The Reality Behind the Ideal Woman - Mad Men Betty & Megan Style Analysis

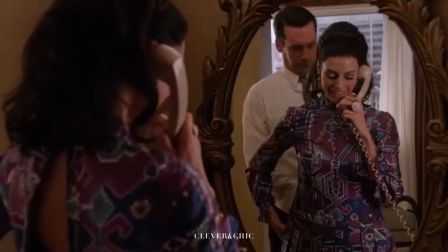Women were no longer in the constraint of what was quote-unquote appropriate in terms of behavior or dress, to some extent,
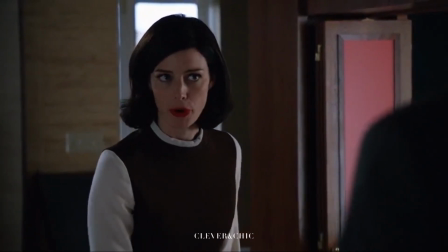so they could challenge those belief systems and those who enforced them which allowed for a lot of self-expression
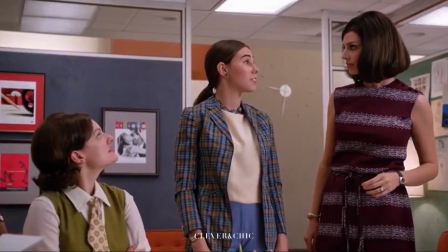and experimentation many new ideals were born and more boundaries were being pushed
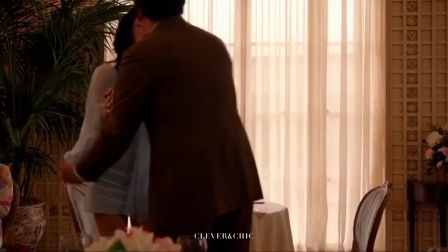the ideal woman and the eyes of society became drastically different hence creating
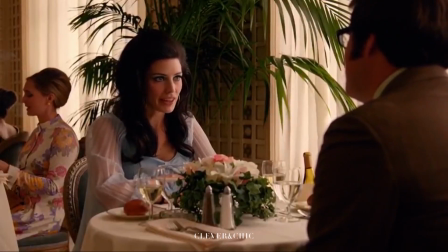a multitude of different styles and fashion norms you are every man's fantasy
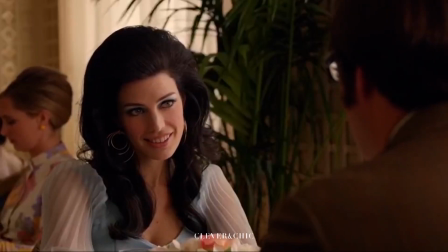you're like ali mcgraw and bridget bardot had a baby you should be the most famous person in the world
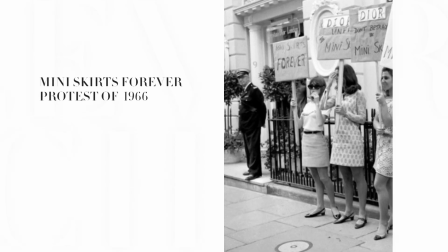right now for instance the manuscript protest outside the
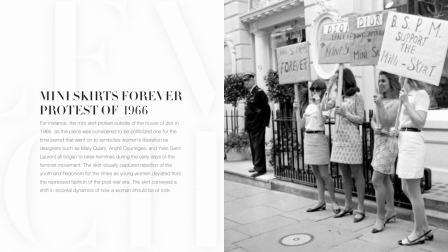house of dior in 1966 the piece was considered to be highly political
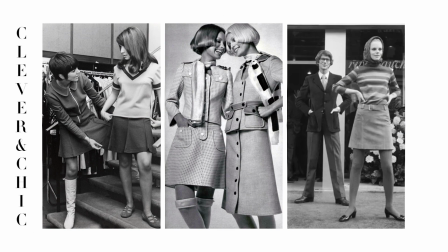and went on to symbolize women's liberation megan ushered in a new era
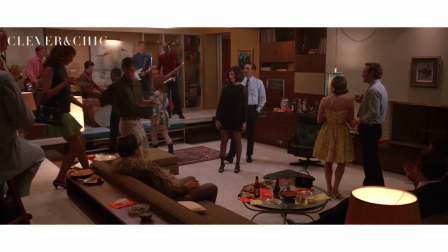of madmen as she was the first to wear a mini dress that visually confirmed her
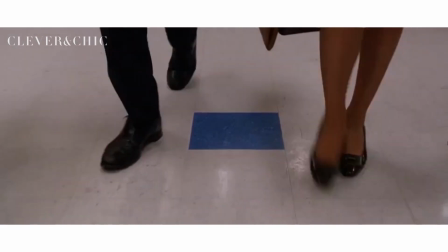place in society the costume designer stated I always saw Megan as a
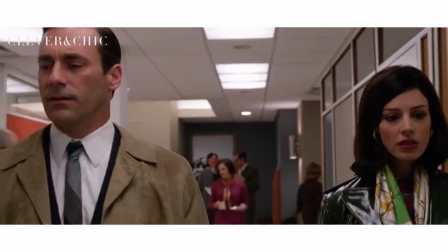character who is young and fresh, on the pulse of what is happening in the youth culture.
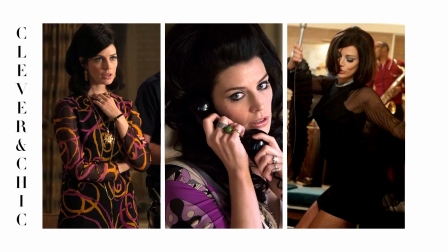More than any other women on the show, her wardrobe really reflects that transition into the mod period of the 60s.
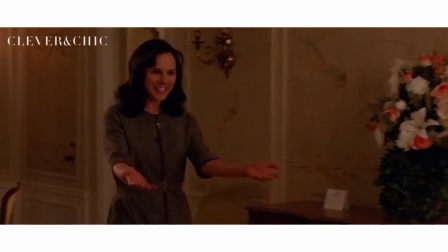Also she is an actress and she is from Montreal so those are different elements of her character.
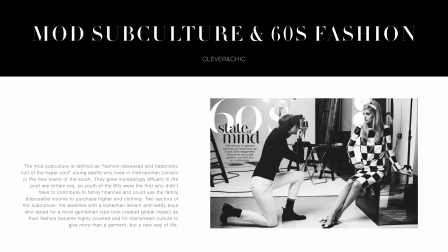The mod subculture is defined as fashion obsessed and a hedonistic cult of hypercool. school.
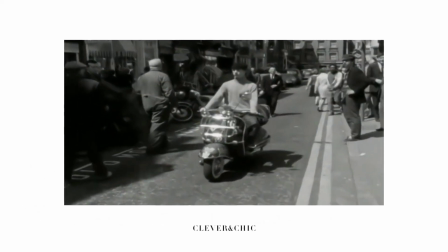Young adults who lived in metropolitan London grew increasingly affluent in the post-war Britain era.
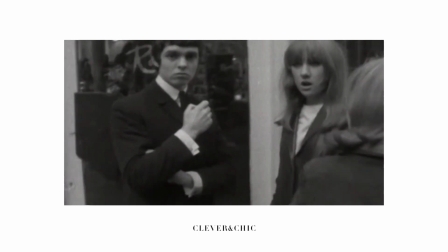The youth of the 60s were the first who didn't have to contribute to the family's finances
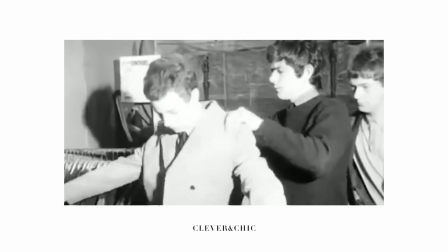and could use disposable income to purchase higher-end clothing and
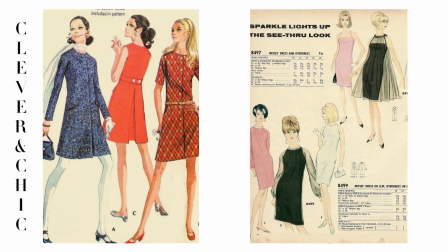created global impact as their fashion became highly widespread and coveted
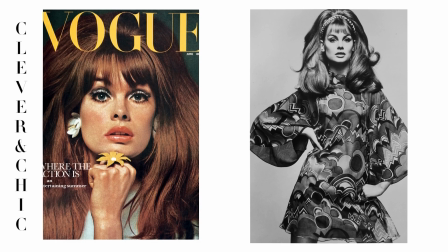when it hit mainstream culture to give more than just a garment but a new way
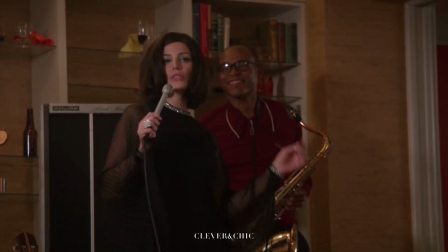of life. Megan is always meant to give something more with her outfits.
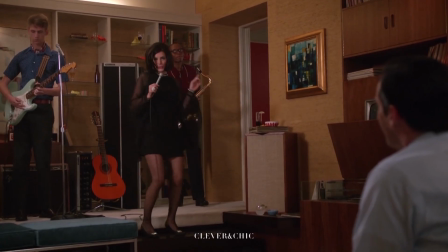This is captured in her vintage black dress that is embellished with rhinestones around the neckline.
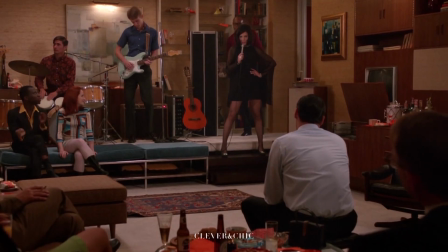The sleeves are altered to provide movement and flair through a pleated silk chiffon adding in a younger sexier element.
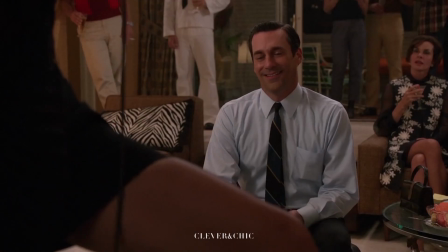Her shoes are very mod, a vintage pair that is square-toed with a 1.5 inch square heel.
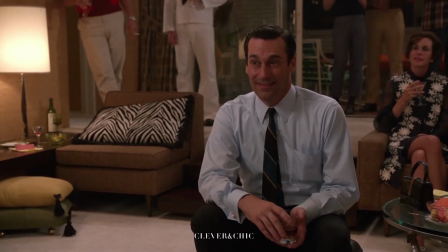She stands out against the other women in the scene who are all brightly and
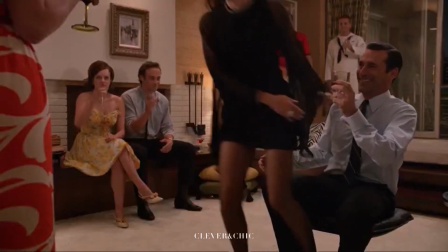femininely styled while she is more sophisticated with a sultry look.
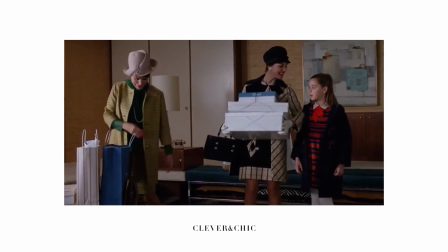Initially she has a more Parisian influence to her fashion, but as her lifestyle changes,
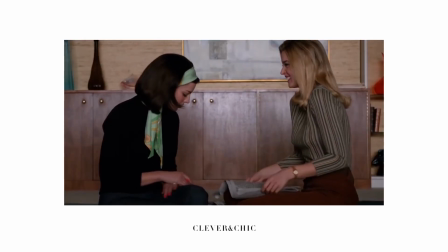she breaks away from this to implement a variety of influences.
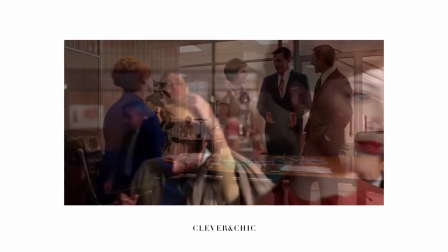Megan and other women of the show, such as Joan and Peggy, have styles that evolve to say are modern women now.
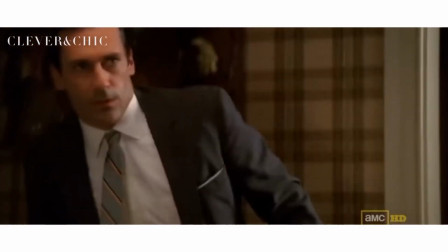At one point, Betty was considered to be a modern woman and takes it on more as a performance.
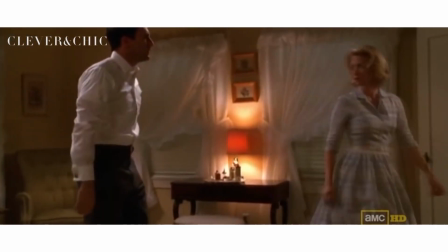Betty undergoes many hardships, including physical as well as psychological abuse, that breaks the entire facade.
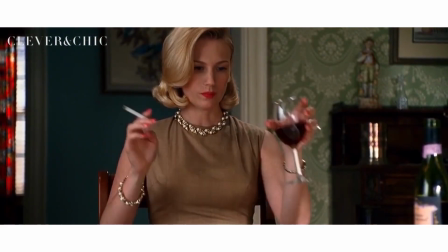Betty grows increasingly more sullen and becomes detached from who she was.
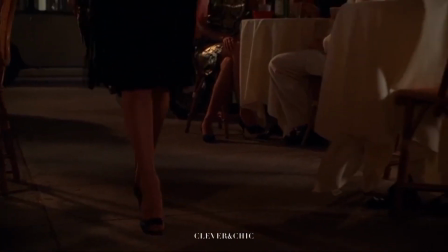During her modeling years, Betty was vibrant, stylish, and independent.
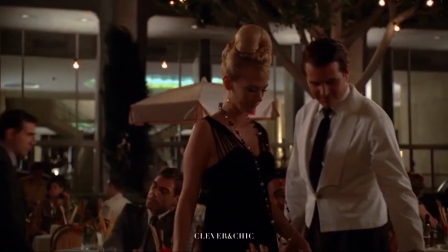We only see the side of her when she goes on a trip to Rome where she is more in touch with her true personality
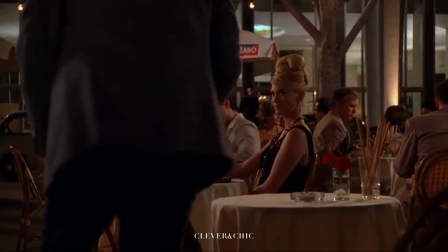since the pressures of looks and behaviors that a mother and wife should have are removed from her.
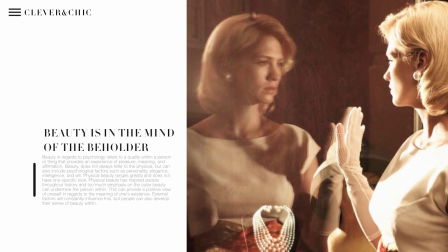When she returns home, she is again disconnected from reality with behaviors that hinder her life and mental well-being.
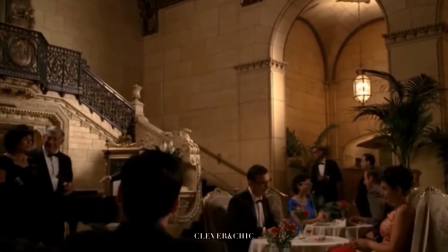Betty is enlivened. When they go to dinner at the plaza, she enters this scene in slow motion, descending the staircase in a gown,
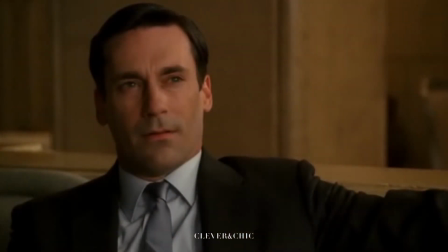fur coat, and is adorned with delicate jewelry to meet Dawn who rises to greet her,
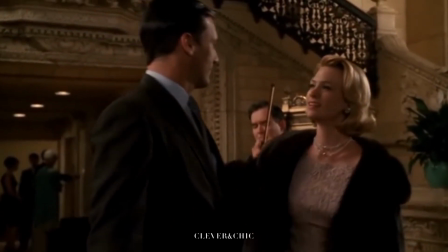a nod to classic movies of this time period. Here she is everything that she wants to be.
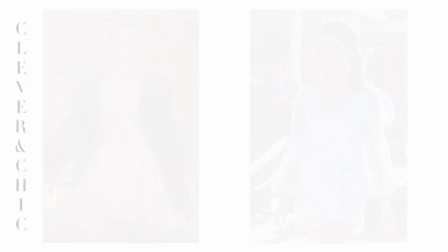Megan has a very similar scene where she goes to meet Dawn at the airport.
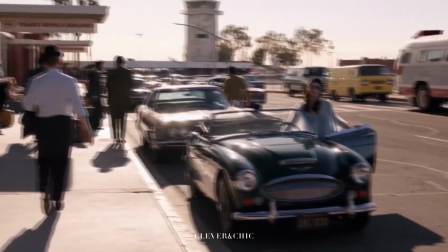She gets out the car to go greet Dawn and reference to the film The Graduate.
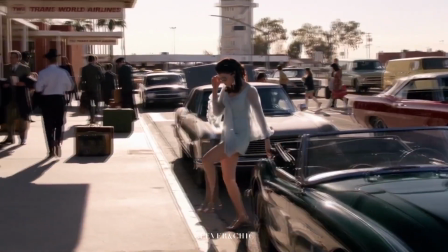She is wearing a revealing ruffled haltered baby blue mini dress, Priscilla Presley-esque hair, and a high fashion mod makeup look.
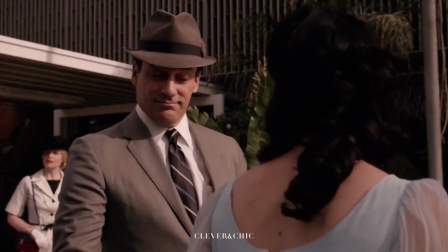Here she is the epitome of late 60s cool, going back into the car and taking the driver's seat despite Dawn opening the door for her.
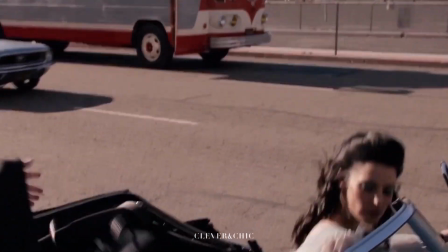Here she is a woman taking charge through her actions and visually conveying this mindset that is depicted in her image,
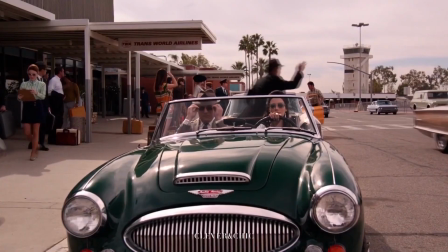but we can see that she is actually very nervous and not as confident as she makes herself out to be.
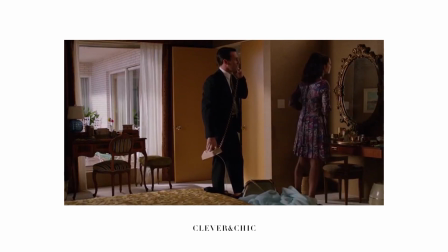Megan and Don have a huge sartorial gap as he is part of an older generation while Megan is
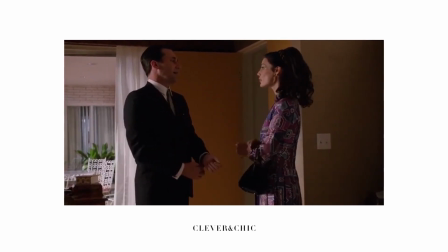now the fashion forward wife who doesn't have a signature look. rather than being an extension of Don's.
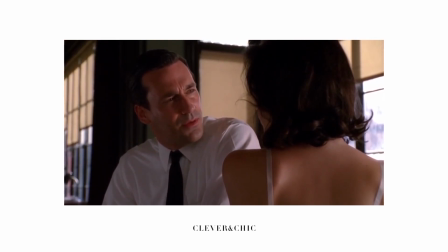She visually depicts the values he wants for himself. When she throws a party, she is wearing a geometric mini dress from Pucci,
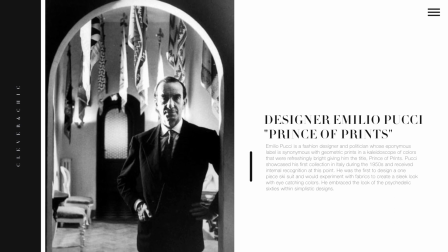a fashion designer and politician whose eponymous label is synonymous with geometric prints and a kaleidoscope of colors.
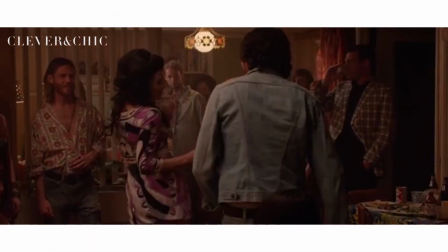Around this group of people, she is more in her element and visually aligns with them in a way that she cannot withstand.
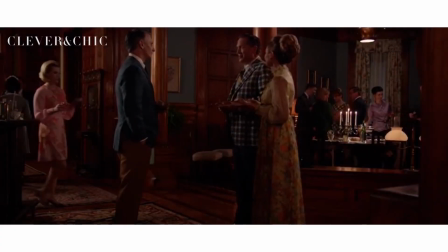The same episode, Betty throws a party that has a strong visual contrast to Megan's.
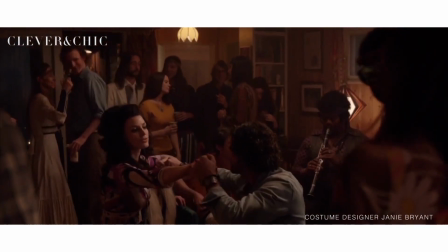The two characters are very contrasting from smoky, sexy, to very pretty and perfect.
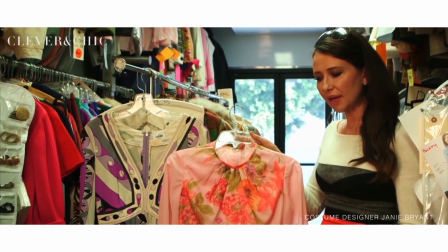Thank you. It is graphic but it's floral.
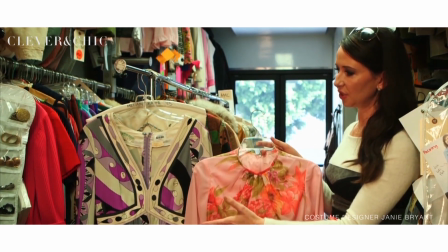In contrast to Megan's dress which is very geometric, it's everything modern.
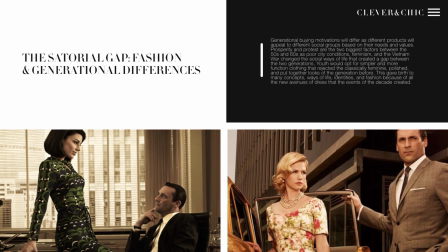Dawn's aesthetic like Betty's does not alter outside of certain boundaries, but Megan is a style chameleon.
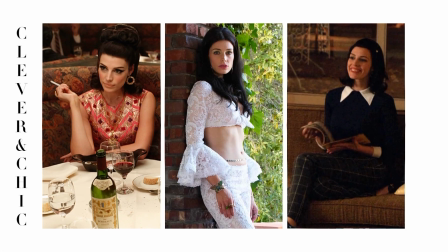She's the only character to not have a set costume template. Because Megan is constantly evolving and adapting herself.
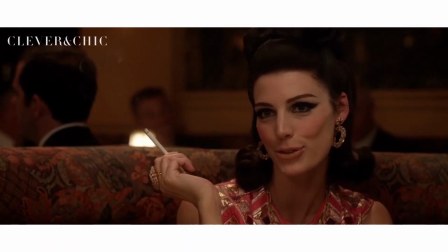Her fashion inspirations are more conceptual and trend-aware.
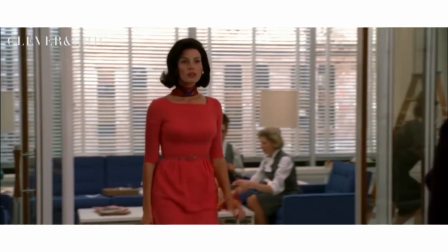For instance, her New York looks are more put-together and polished, which can be found in her monochromatic looks and tailored coats.
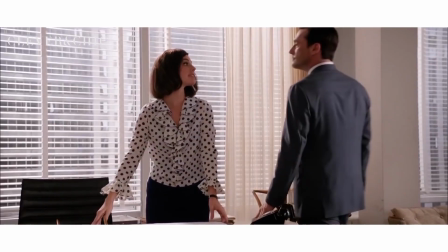She encapsulates East Coast ideals rather than voicing herself into a single look, unlike Betty,
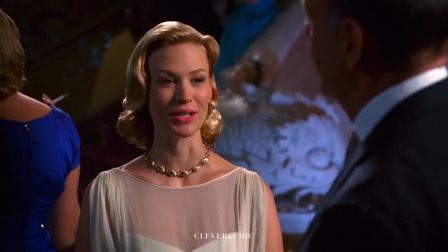who is often compared to and will emulate the looks of Grace Kelly.
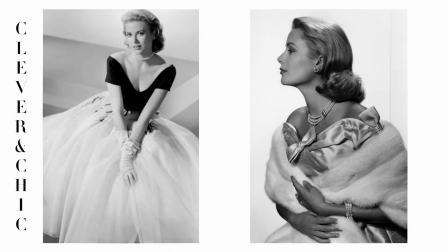An American film actress who would often opt for the iconic dress silhouette of the 40s to 50s,
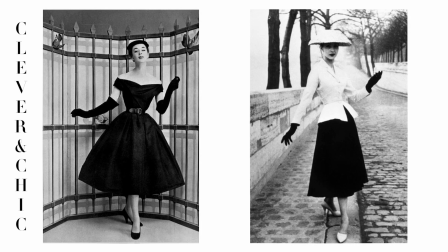known as the new look, made famous by designer Christian Dior.
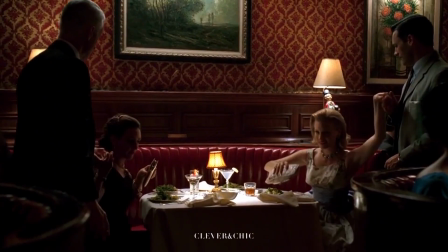As a former model, it would make sense that Betty would go for a look that is a combination of classic and stunning high fashion,
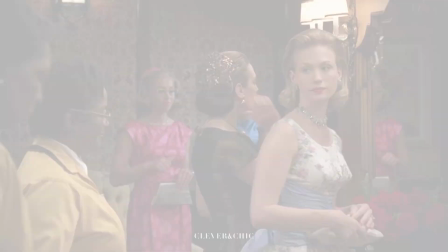infused with old-fashioned ideals, but newly remarried to Henry Francis.
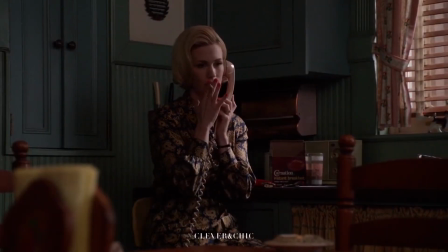Betty's housewife look alters into one of a politician's wife. She then turns to Jackie Kennedy for inspiration.
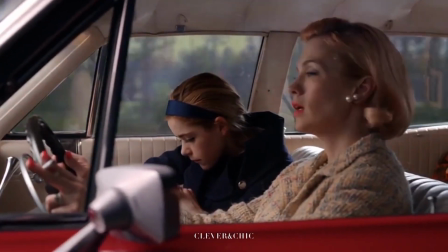She dresses more conservative with two-piece ensembles, smart coats, and more pantsuits.
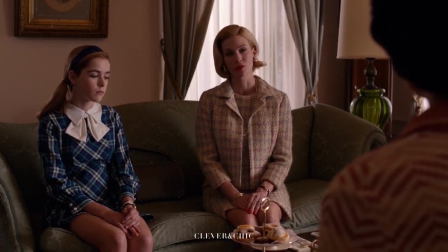The color scheme is less vibrant and more understated. She no longer accessorizes excessively and carefully curates her look. To be stylish proper, and now functional. Betty mainly wears colors such as pale yellows,
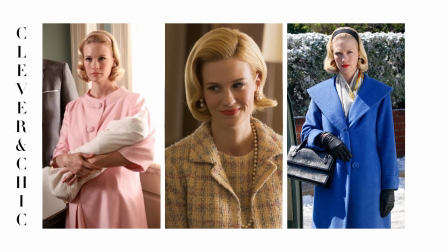pinks, and blues as an ode to her femininity, political respects, and patrician upbringing.
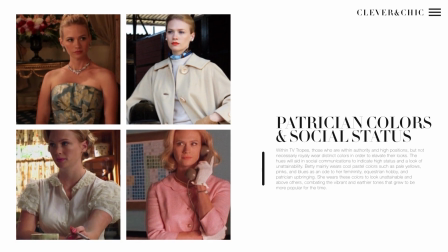She wears these colors to look unattainable and above others, combating the vibrant and earthier tones that grew to be more popular.
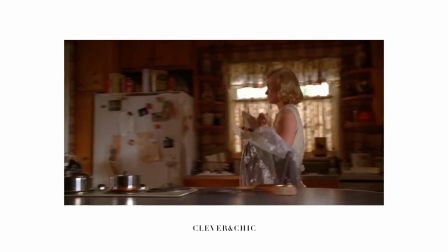The feminine silhouette and style icons are symbolic of the visual identity Betty longs for.
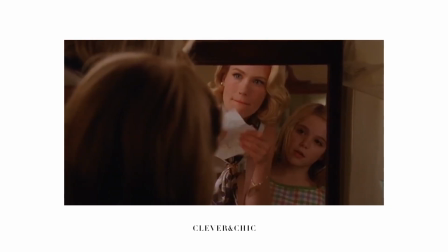While she physically does not look exactly like Grace Kelly or Jackie Kennedy,
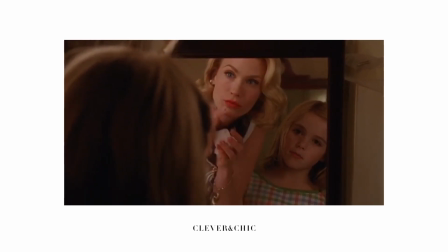she can create the overall essence of them and execute it in order to create her own life narrative.
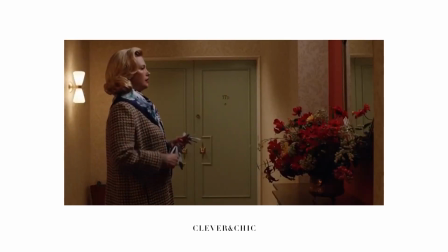Whenever she is farther from this ideal, she has very high distress.